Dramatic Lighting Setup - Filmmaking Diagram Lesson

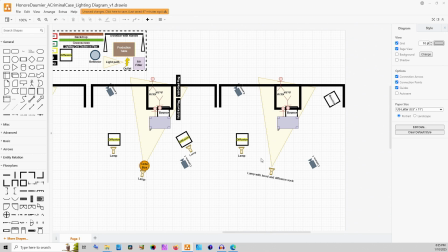[16:21]
I mean, honestly, if you don't need that part, you could cut that off here, but I would be hesitant to do that because having that image have more depth in your scene and being able to see what's in the background is to me quite important.
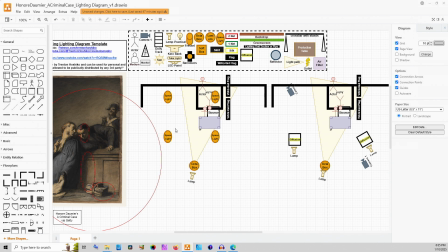[16:33]
And here is our most professional version that uses space lights above the talent and the scene to give an ambient look. And then you can even make this one a little brighter and this one a little dimmer, or have various controls of those.
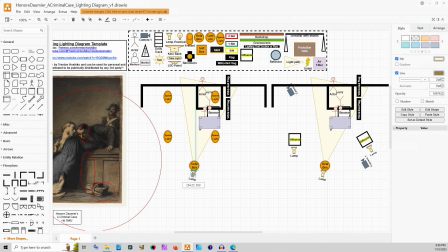[16:47]
Still using the octobox over here to make sure that we are getting that spherical shape.
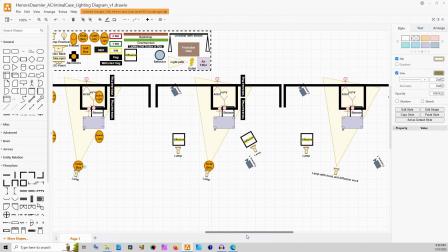[16:54]
And so this is not actually an incredibly complex setup, especially if you go for the lowest budget one.
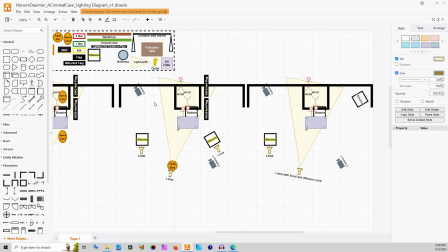[16:59]
Although for my shoots, I would probably aim for something like this if it was at all possible. If it was between these two, I probably would actually cut the diffusion and then use those flags to bring those shadows down even deeper and just stylize it a little bit more,
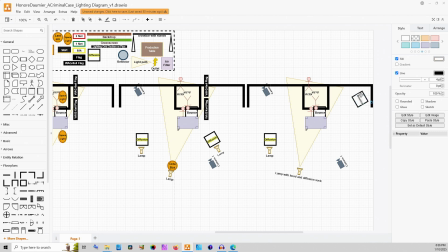[17:14]
or just fully go for bringing this bounce closer and making it a little bit less.
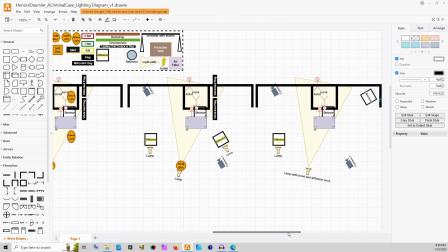[17:19]
It kind of really also depends on the scene. If this is your like romantic comedy where they've been arrested because they were skating on the wrong, lake or whatever in the cutesy town that they've gone to from New York over Christmas vacation, um, you probably wouldn't want to have this kind of harsher
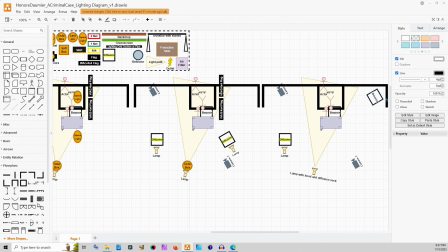[17:37]
setup where you're getting these harsher shadows because of these wag flags pulling the shadows down. You just simply wouldn't need it. So, it depends on what kind of scene you're going for.
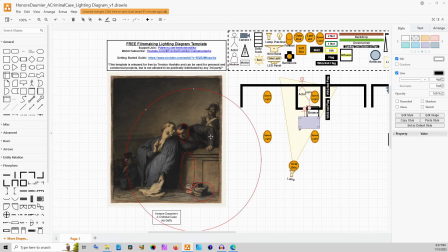[17:48]
For me, this is quite dramatic. He looks shocked, even maybe a little bit horrified about like the verdict or what's happening. He's probably not happy with his lawyer. The lawyer doesn't look pleased. There's this very stoic guard at the back and a sizable seeming audience for whatever is going on here. So this seems quite dramatic for me.
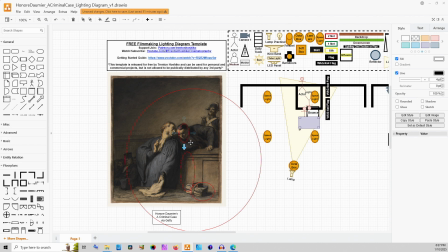[18:08]
So that's why I'm having an emphasis in particular on making sure these shadows actually work and show up while not being too dark. Because I think what Mr. Daumier does here that's really important to me is that we can still see into them. So we have also some contrast options, and that can be a difference in how you actually grade this as well.
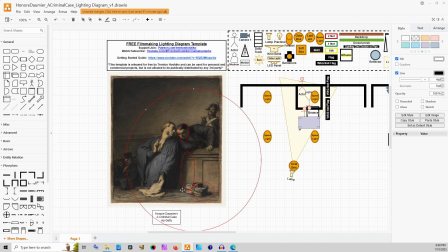[18:28]
Something that's kind of interesting to me is that there's actually like 4 tones in this. There is tan, blue, black, and I mean, it's not even actually white, it's mostly tan. So it's like black, blue, and tan for this entire scene.
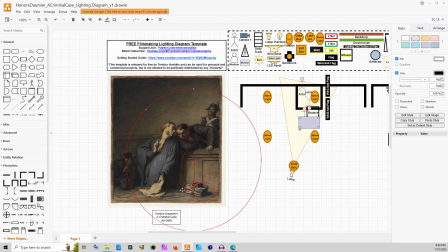[18:42]
And so when we're talking about these lighting diagrams and we're talking about recreations and inspirations, there's so many different sources that we can pull from. We can look at the color palette of this. We can look at how those shadows are falling and how then the color palette and those shadows actually interact with each other.
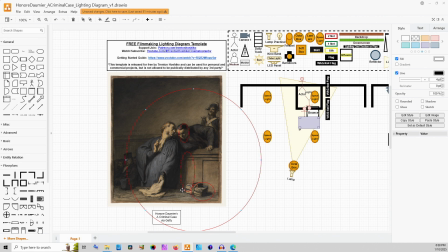[18:59]
Because if we had a full spectrum color here, then we might have a really bright point on his neck right here, and these might be actually darker. But by balancing how those colors work, we're able to still, once again, focus our eye on the main subject of this scene,
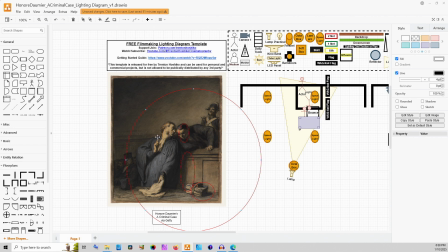[19:15]
which is whatever is being said between these two people in this exact moment.
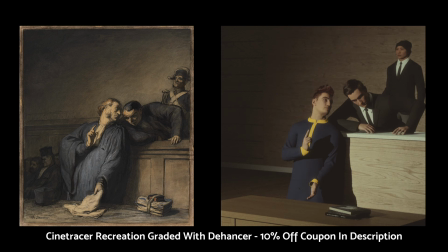[19:21]
So that was a pretty fun one that I've been actually really excited to do for a long time. I really like this painting. There's something so dramatic about it. And yeah, these are 3 different ways that you could think about lighting a scene that's similar to this painting.
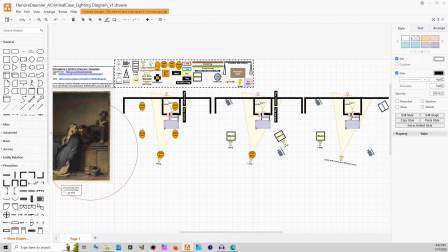[19:37]
If you like these kinds of videos, you can press that like button down there. That really helps me in reaching new people who also really like these kinds of lighting and cinematography type topics, especially with that micro budget perspective.
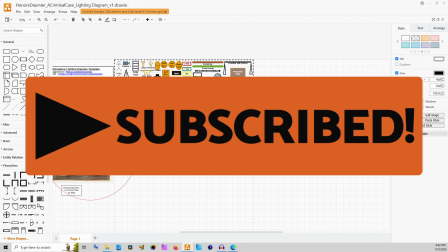[19:49]
If you want to see more of my videos, you can subscribe for way more of the lighting diagrams as well as my cinematography videos.
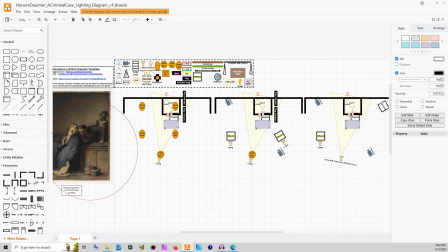[19:56]
I have some really cool DIY builds coming up. If you want to be able to see those, make sure you hit that subscribe button.
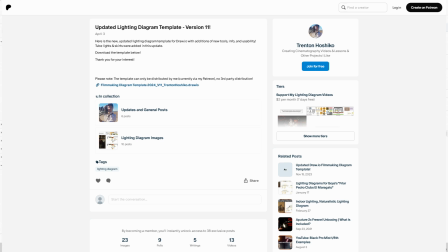[20:02]
Like I said at the beginning, if you want the filmmaker template tools that I've been using here at the top of the screen, that is also linked down in the video's description, along with some guide videos that I've made for how to actually get started using Dryo to make your own lighting diagrams.